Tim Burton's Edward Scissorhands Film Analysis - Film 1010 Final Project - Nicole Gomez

Hi, my name is Nicole Gomez, and I have a Film 1010 project about Tim Burton's film Edward Scissorhands and how Tim Burton uses the element of mise-en-scène in order to convey the theme of conformity versus nonconformity. Enjoy!
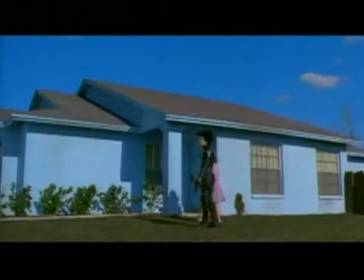Directed by Tim Burton, Edward Scissorhands, made in 1990, is an American romantic fantasy film set in middle-class suburbia.
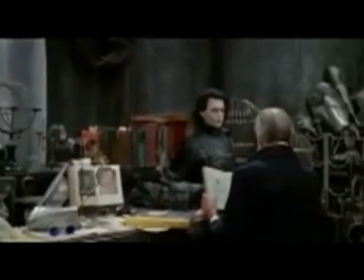In the movie, Burton tells us a story about an elderly inventor who creates an artificial man named Edward in his mansion atop a hill near a small town.
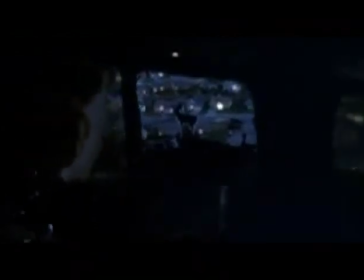But the inventor dies before completing his creation, leaving him isolated and shut out from the rest of the world.
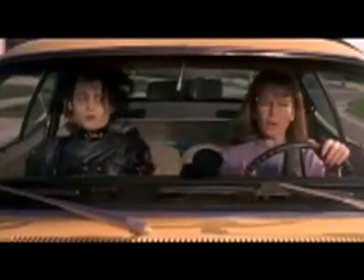But when an Avon lady finds him, she takes him to live with her family in the colorful suburban area.
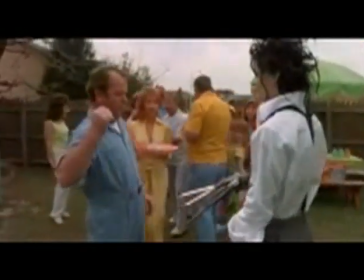Throughout the film, Edward is longing to be accepted by the outside world.
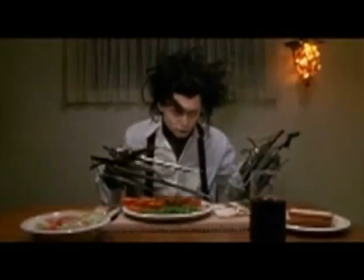When Ted Burton created the film Edward Scissorhands, he intended to mock the faults in society.
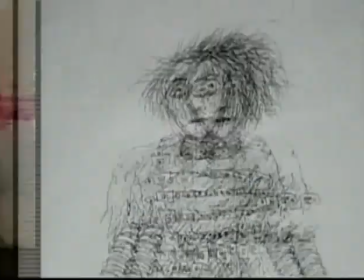Burton used techniques that allowed the story to unfold and develop itself by giving much importance to the mise-en-scène.
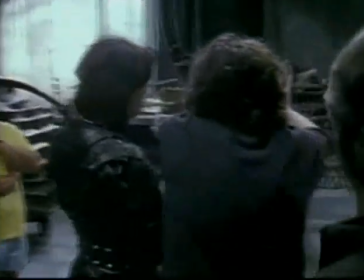The mise-en-scène, everything in front of the camera, incorporates important elements that aid in the relevance and escalation of a story within a film.
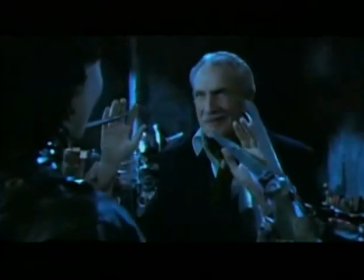These particular elements of mise-en-scène can help convey the genre, develop the characters, and carries the emotional weight of the theme of the story.
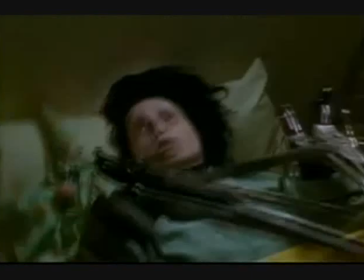Edward Scissorhands attempts to address the theme of how people feel the obligation for conformity.
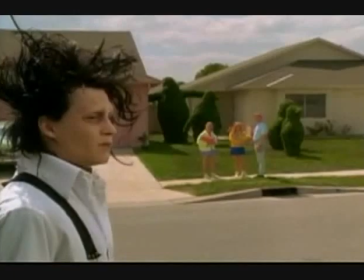Tim Burton shows throughout his work that he is a nonconformist. In the film Edward Scissorhands,
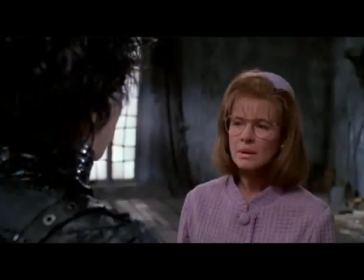Tim Burton used the film elements of mise-en-scène of setting and costume in order to illustrate the themes of conformity versus nonconformity.
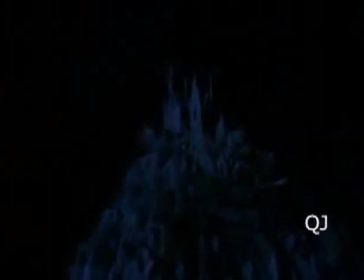In the film Edward Scissorhands, Tim Burton uses setting to illustrate conformity versus nonconformity.
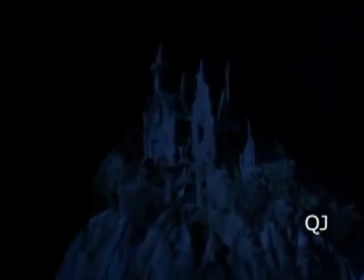The setting helps create the atmosphere and connotations of feelings or meanings that occur in a film. The dark mansion on the hill decorated with monstrous stone carvings is contrasted with the peaceful, perfect town.
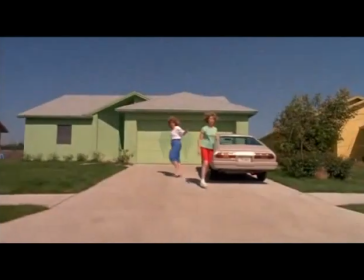All the houses are built neatly in a row, the fences carefully lined up, and even the neighbors are in routine.
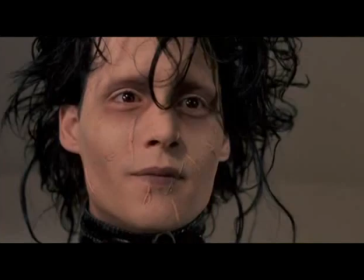This conveys the contrast between nonconformity versus conformity.
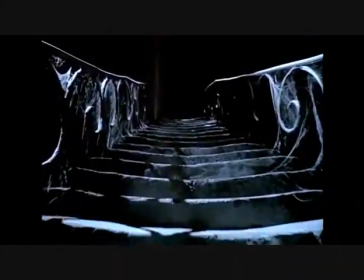According to Julie Clarke, by placing Edward in a Gothic mansion replete with winding staircase and decorative interiors,
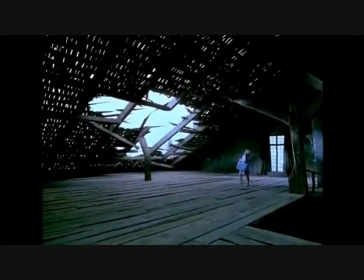Burton reminds us that historically, those with anomalous
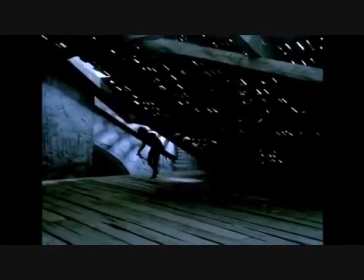bodily forms were isolated from the rest of the community and institutions.
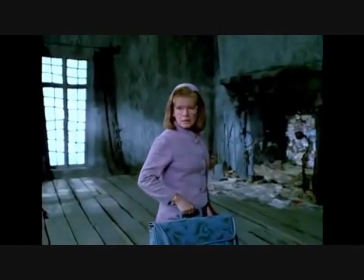She also describes how the elaborate, ornate manor appears to provide a marked contrast to the homogeneous
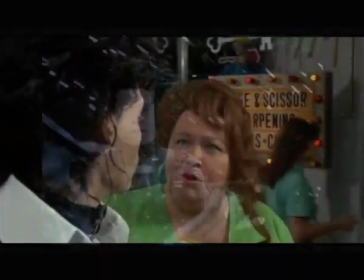contemporary architecture of the suburban town and the reality of everyday life.
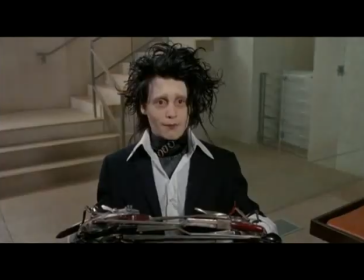The colors used also show the differences in the two settings.
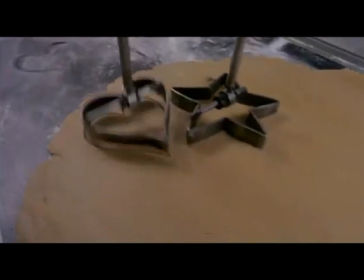Edward's castle setting is black and white, representing nonconformity, while the pastel uniform homes with neat yards represent the conforming community.
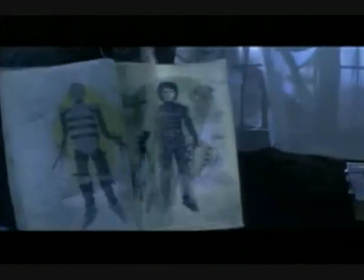While Burton plays with the colors and alters their normal interpretations of good and evil, he also brings new meaning to their counterparting pastels.
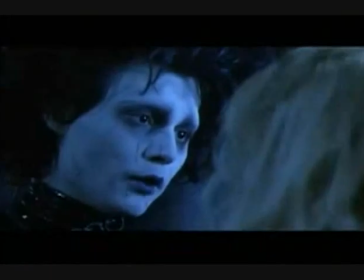This, along with Edward's mansion, a dark place riddled with cobwebs and falling apart, so far away from society,
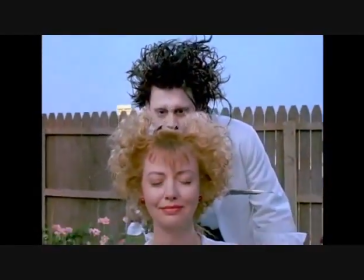juxtaposes fantastically with the bright and vibrant colors of the town, the houses, and the clothes and outfits of the townspeople.
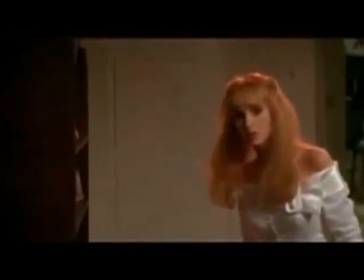The clothes and the costumes used also help Burton illustrate conformity versus nonconformity.
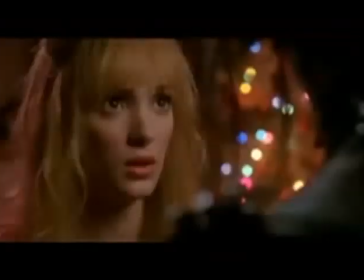According to the book, The Film Experience,
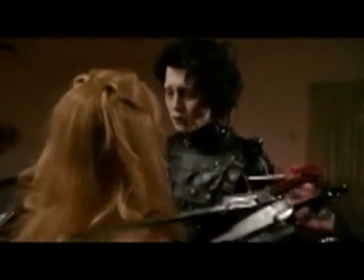costumes are the clothing and related accessories worn by a character that defines the character and contribute to the visual impression and design of the film overall.
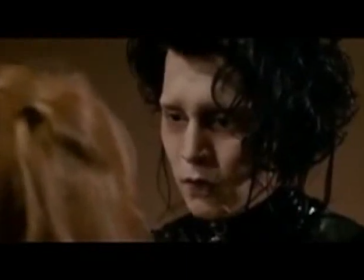The costumes draw out important parts of the character's personality. The costumes also help understand and develop the character of the story.
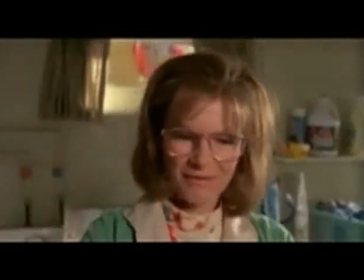The characters in Edward Scissorhands are all stereotypes of humankind.
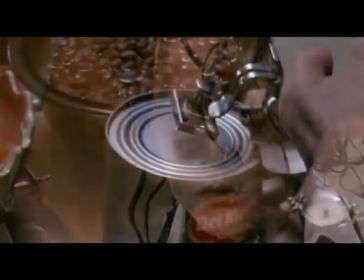The women in this movie are portrayed as typical desperate housewives.